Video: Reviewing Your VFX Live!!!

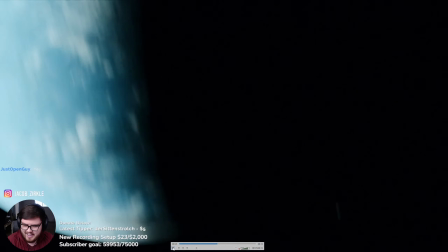17:22 You know, I don't know, this could be intentionally done, but you know, if it looks like this, it almost looks like a mistake, right?
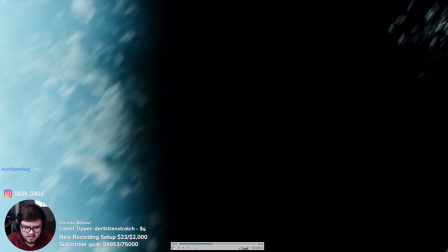17:30 Like that's how I always feel, especially older movies did that because they wanted slow motion but didn't shoot it in a lower FPS.
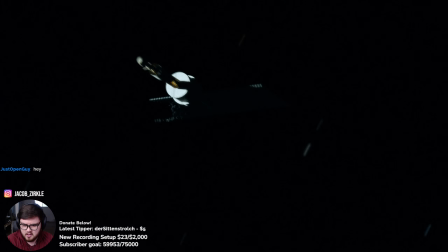17:36 And so say if this animation was done in 30 FPS, then doing it in a 60 FPS and then slowing it down by half in the edit would actually be the better thing to do there. In my opinion, if you want to do slow motion, I'm guessing that's what this is, unless it's supposed to be like a disorientation thing.
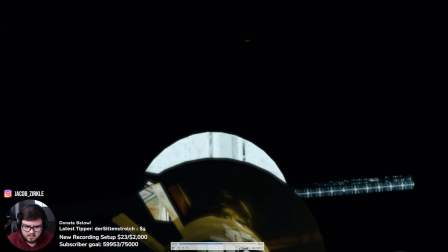17:54 In that case, I don't know if that really sells too much or whatever. This is a cool shot.
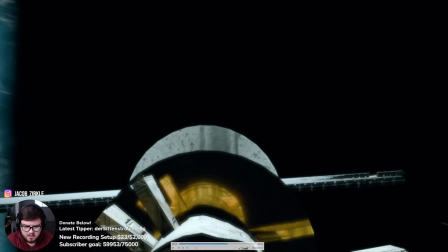17:58 I have nothing to say about this other than the object's a little low poly, a little low textures and stuff like that. But you know, I think being this close to an object, it's gonna be really, really tough to get like photo realism. What I really appreciate that you're doing is that you're not overexposing everything in space.
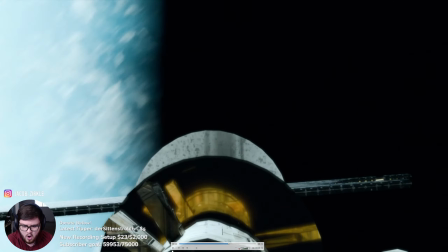18:15 I find like a lot of people overexpose in space.
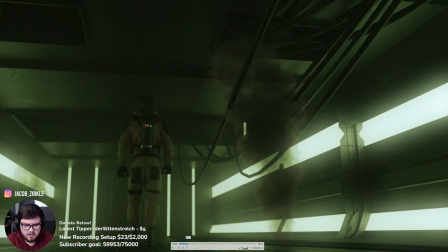18:18 I would maybe like to see a little bit more directionality of the light in space, you know,
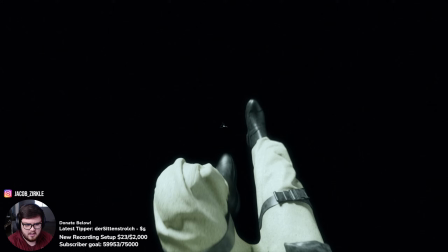18:25 like if we're talking like, I guess this is really kind of subjective just because I don't see a light source in here other than the planet, right? And the planet isn't the light source. It's being hit by like a sun or like, you know, a star or something like that.
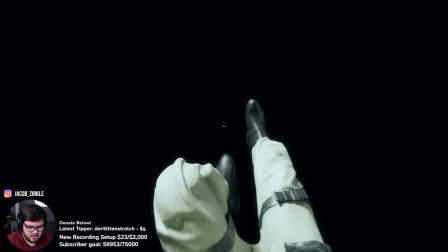18:40 And so if this lighting is very kind of very cool and very not bright enough, in my opinion, like the intensity would be a lot more, you know, basically almost be to the point of overexposing
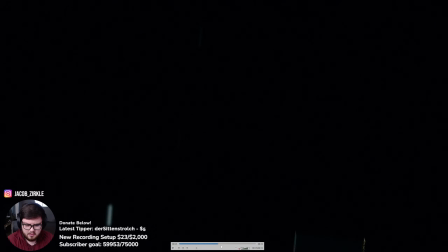18:55 the kind of pants and stuff like that. I think that is the biggest thing that kind of tells me that this isn't, you know, photo real. I think space doesn't have like a lot of like, it's either white or black.
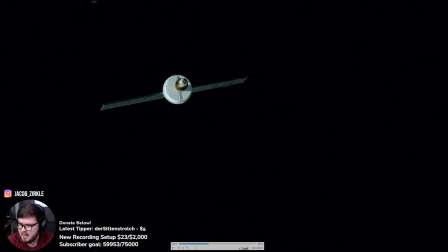19:07 I find in space, you either have these harsh white kind of bounces up here, and then in the shadows it's, you know, pretty much all black. Again, this is where in fantasy and sci-fi you can play around with it a little bit,
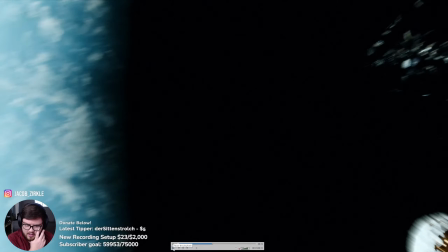19:20 but I do think if you would increase the intensity a little bit more, that would have been a little bit cooler.
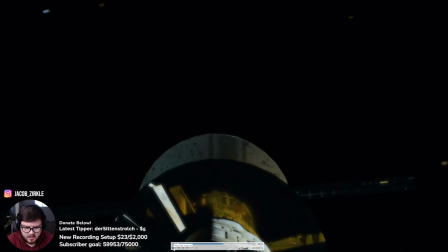19:26 But again, that's so yeah, right here is kind of what I'm talking about.
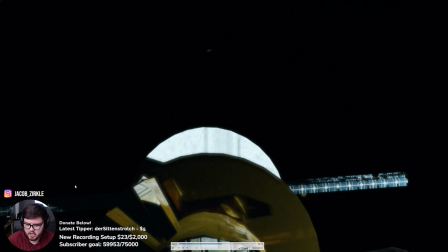19:31 This is kind of more what I'm talking about, how you see the shadows and stuff literally make the entire like object black over here. I think this is a better lighting effect in space specifically, and so that's maybe what I would try to experiment with.
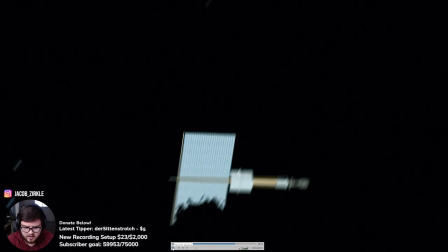19:45 I think this shot's really cool though. Yeah, another slow-mo that probably needs to be a little bit like that.
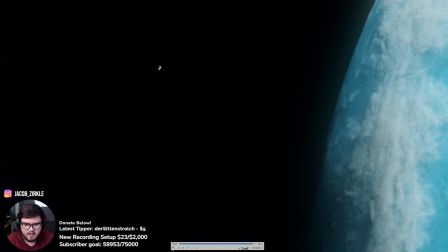19:53 It's a cool shot though to end it off with, and yeah, this I maybe would have liked to have seen this framed a little bit better. It's reading like if it was maybe moved down to like right here, you know, in frame.
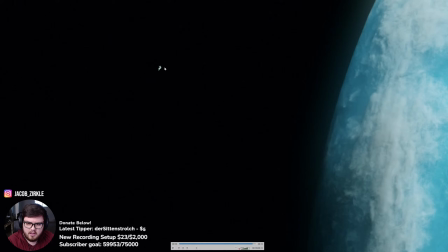20:05 I think it's a little bit odd that it's like kind of so high up in the frame, you know. So if this guy was like moved maybe down here, maybe would have been a little bit better,
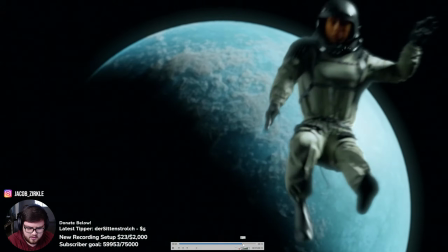20:14 but again, that is up to choice, and so nothing wrong with this last sequence.
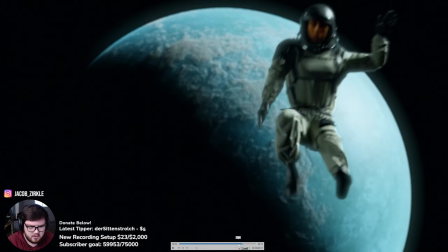20:22 I think this is a really good shot.
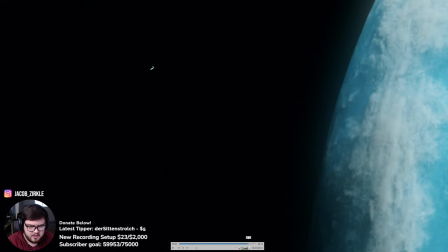20:26 I like the, I guess it was intentional not to do stars or anything too.
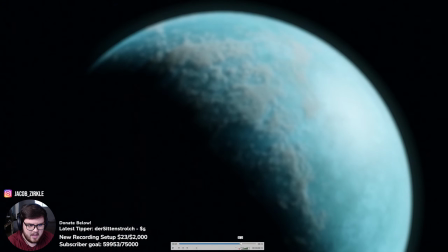20:31 So I sometimes, you know, this is totally up to you, but I do feel like stars sometimes kind of like subtract from space shots, you know, especially like with a shot like this.
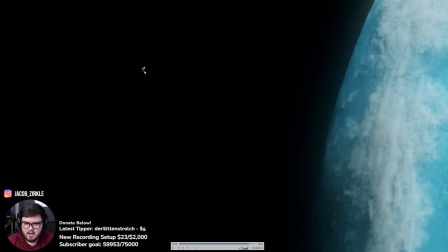20:42 Like this shot benefits so much from what you did exactly, which is just making the person kind of, you know, on a black void background. I think that helps a lot. And so really good shot, really good animation. Thanks so much for sending it in.
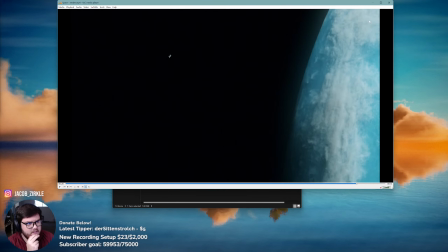20:54 And yeah, that's pretty much all I have about that. Again, this was more of a full CG shot, and so I think lighting is the big thing that I would say, like all CG shots, honestly.
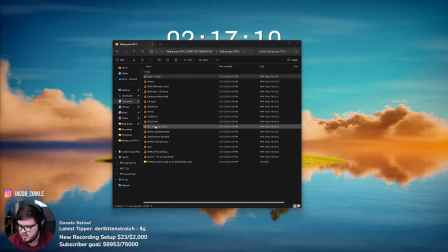21:04 So yeah, thanks so much for sending that in. What is up, just open guy? Welcome to the stream. And Abstract is here. Welcome. Still not missing a stream. I love it.
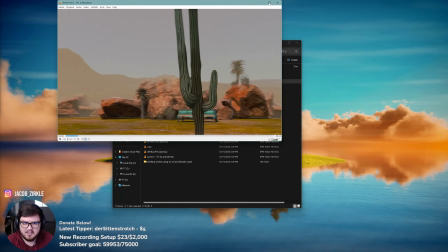21:15 Okay, let's go on to the next Deserto. Another full CG.
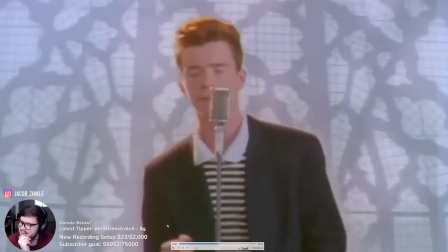21:21 Recognize some. Oh my gosh, no freaking way. Oh my goodness.
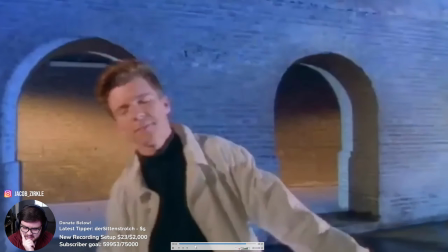21:28 I should have guessed somebody was gonna. Who is this?